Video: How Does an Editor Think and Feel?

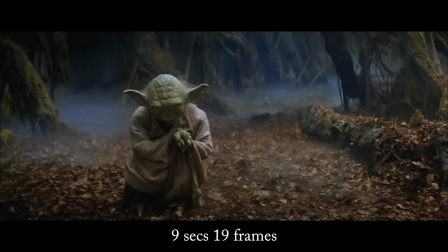4:05 And this whole sequence spends about 15 seconds going up, but twice that amount coming down, so that we the audience have time to feel Luke's failure.
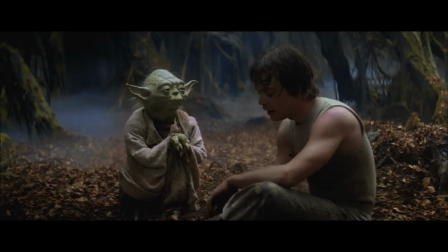4:17 It's too big.
But what happens if you shorten this timing? Let's take a look at a very similar scene, done more recently.
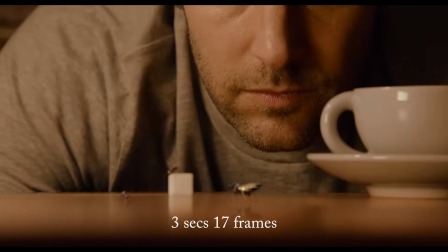4:24 See if you can feel the difference.
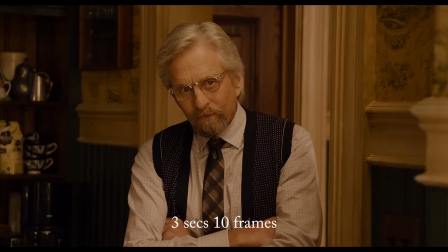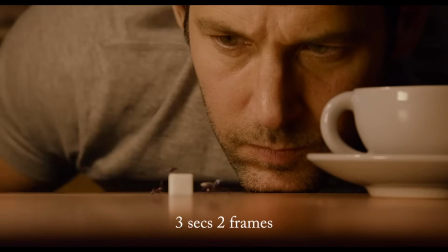4:33 You can do it, Scott. Come on.
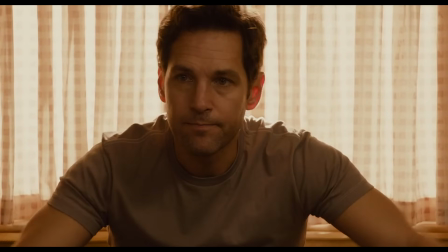4:39 You're not listening to me.
Did you believe that emotion? Because in this scene, Scott's failure took 30 frames.
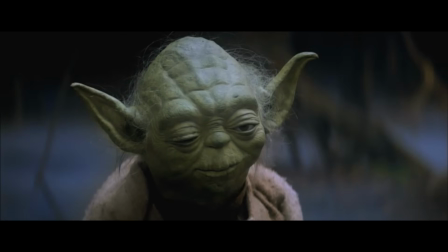4:48 By comparison, Luke Skywalker's failure took
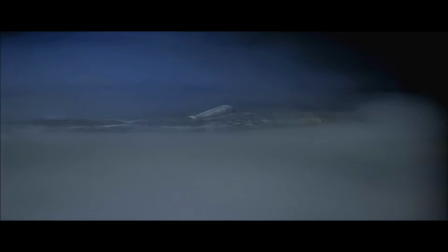4:56 30 seconds.
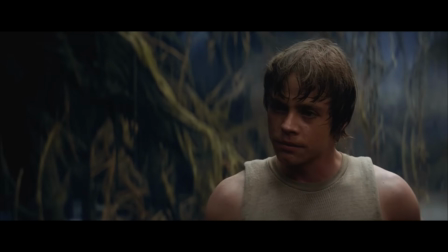4:59 People aren't machines. We need time to feel the emotion. And if the movie doesn't give it to us, we don't believe it.
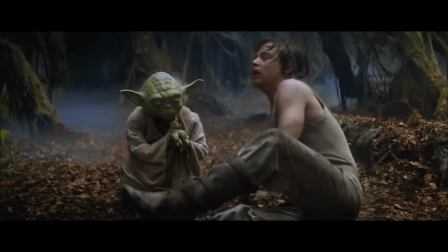5:07 And I'm finding in movies recently that I've seen a lot of things I don't believe. I think people are sticking stuff out there and asking you to believe it, but they're not making you believe it.
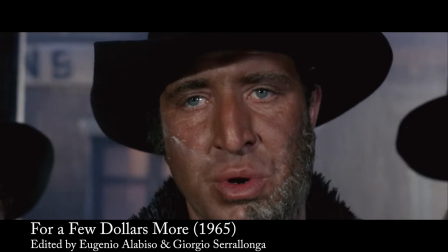5:20 And making it believable is really hard.
Let Red go.
Because timing is not a conscious process.
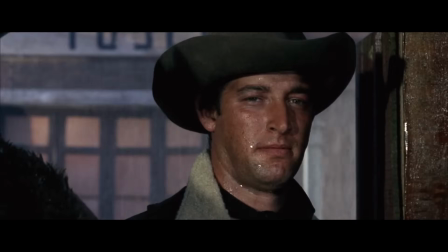5:27 You're just responding to the fact that every shot has a natural rhythm.
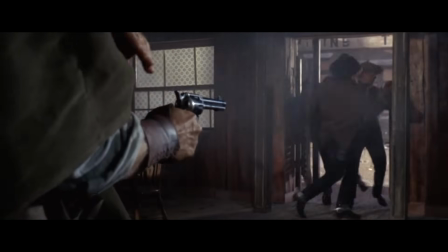There's an inbuilt relationship between the story itself and how to tell a story and the rhythm with which you tell it. and editing is 70% about rhythm.
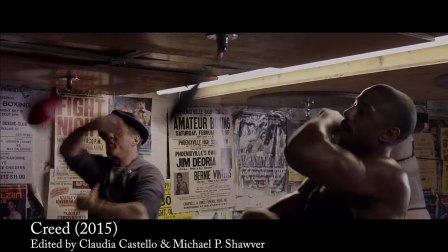5:55 Sometimes the rhythm is obvious, like when the actor is doing something really physical.
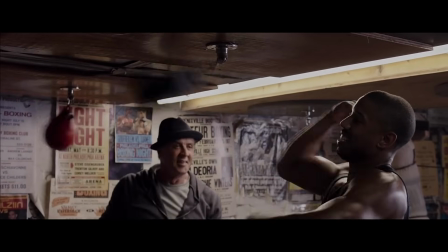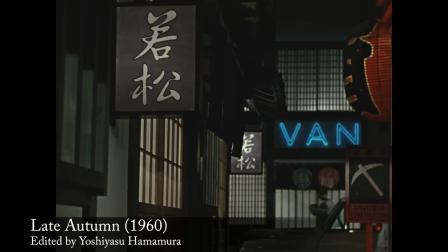6:09 But other times it's quite subtle. For instance, the rhythm of people walking back and forth.
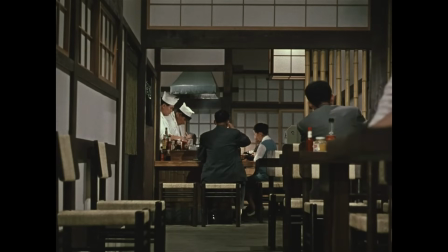6:15 Or the rhythm of a restaurant, with cooks, customers, waitresses.
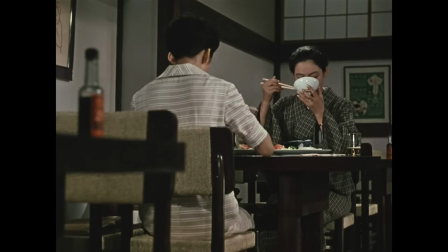6:22 These rhythms are closer to what we feel in everyday life, and I actually think they're harder to edit.
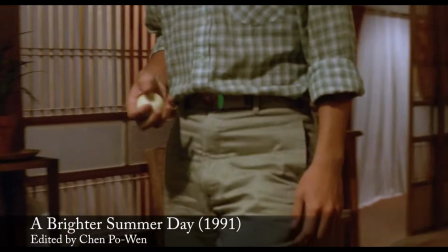6:28 But if you watch anything over and over again, you eventually feel the moment when the shot wants you to cut.
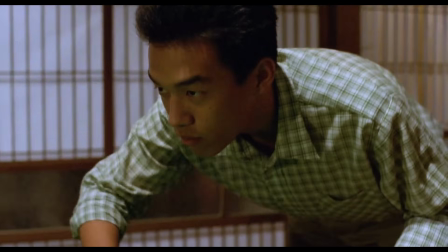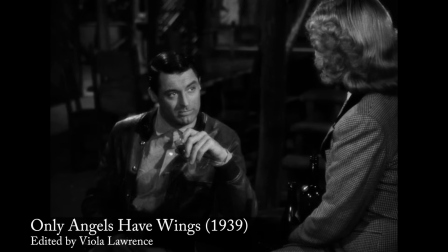6:43 Classical Hollywood editing is all about cutting with the rhythm. And this is what we mean when we say that editing is invisible.
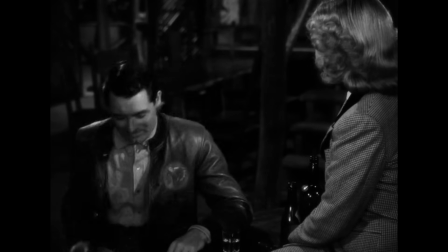6:49 The cut happens so naturally that you don't notice it.
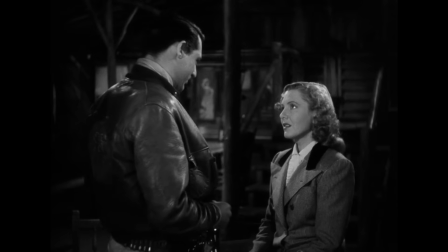6:56 Would you like to go to my room?
But you don't always have to be invisible.
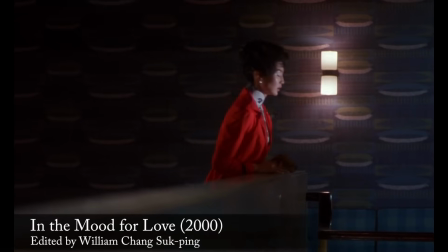7:02 Some emotions play better if you cut in a jarring way, like if someone is agitated.
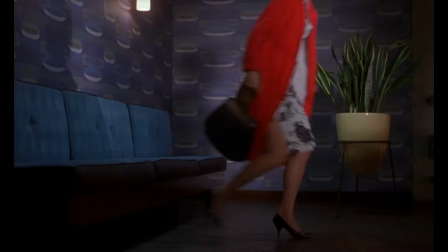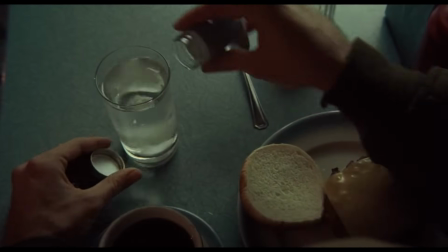7:15 And other moments play better if you actually cut to make the audience uncomfortable.
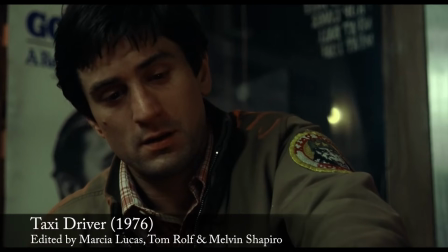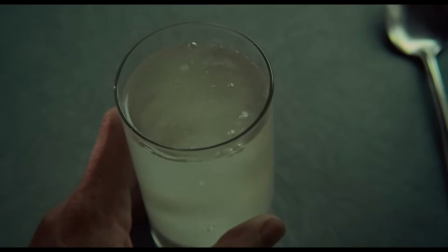7:27 One of the things Marty's always encouraged us to do is to sometimes hold just a little bit too long.
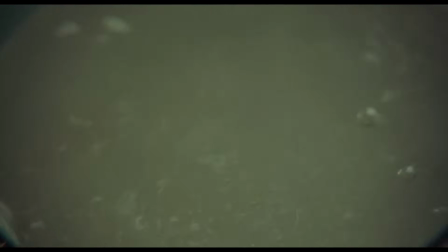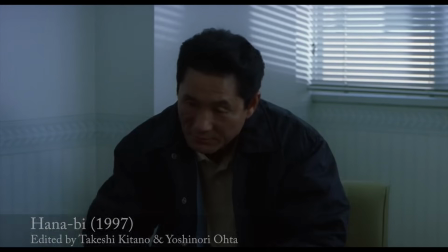7:40 And then make a cut, if it's justified. What really matters is, what reaction do you want from people?
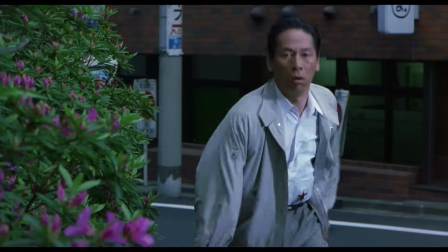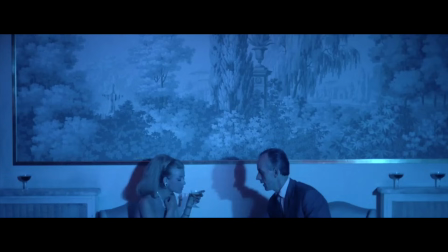7:55 Because sometimes you can only get that with an unusual cut.
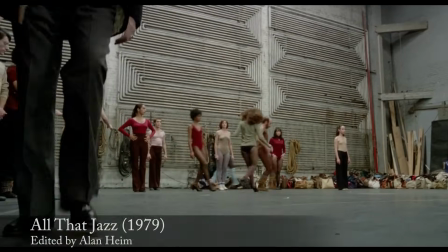8:02 And that brings me to my last point. If editing is so instinctive, how do you learn it?
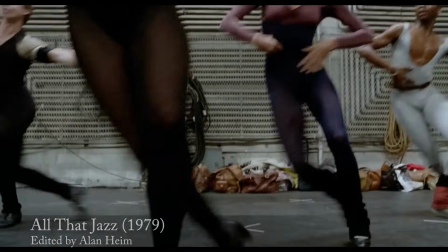8:08 I only know one way. Practice.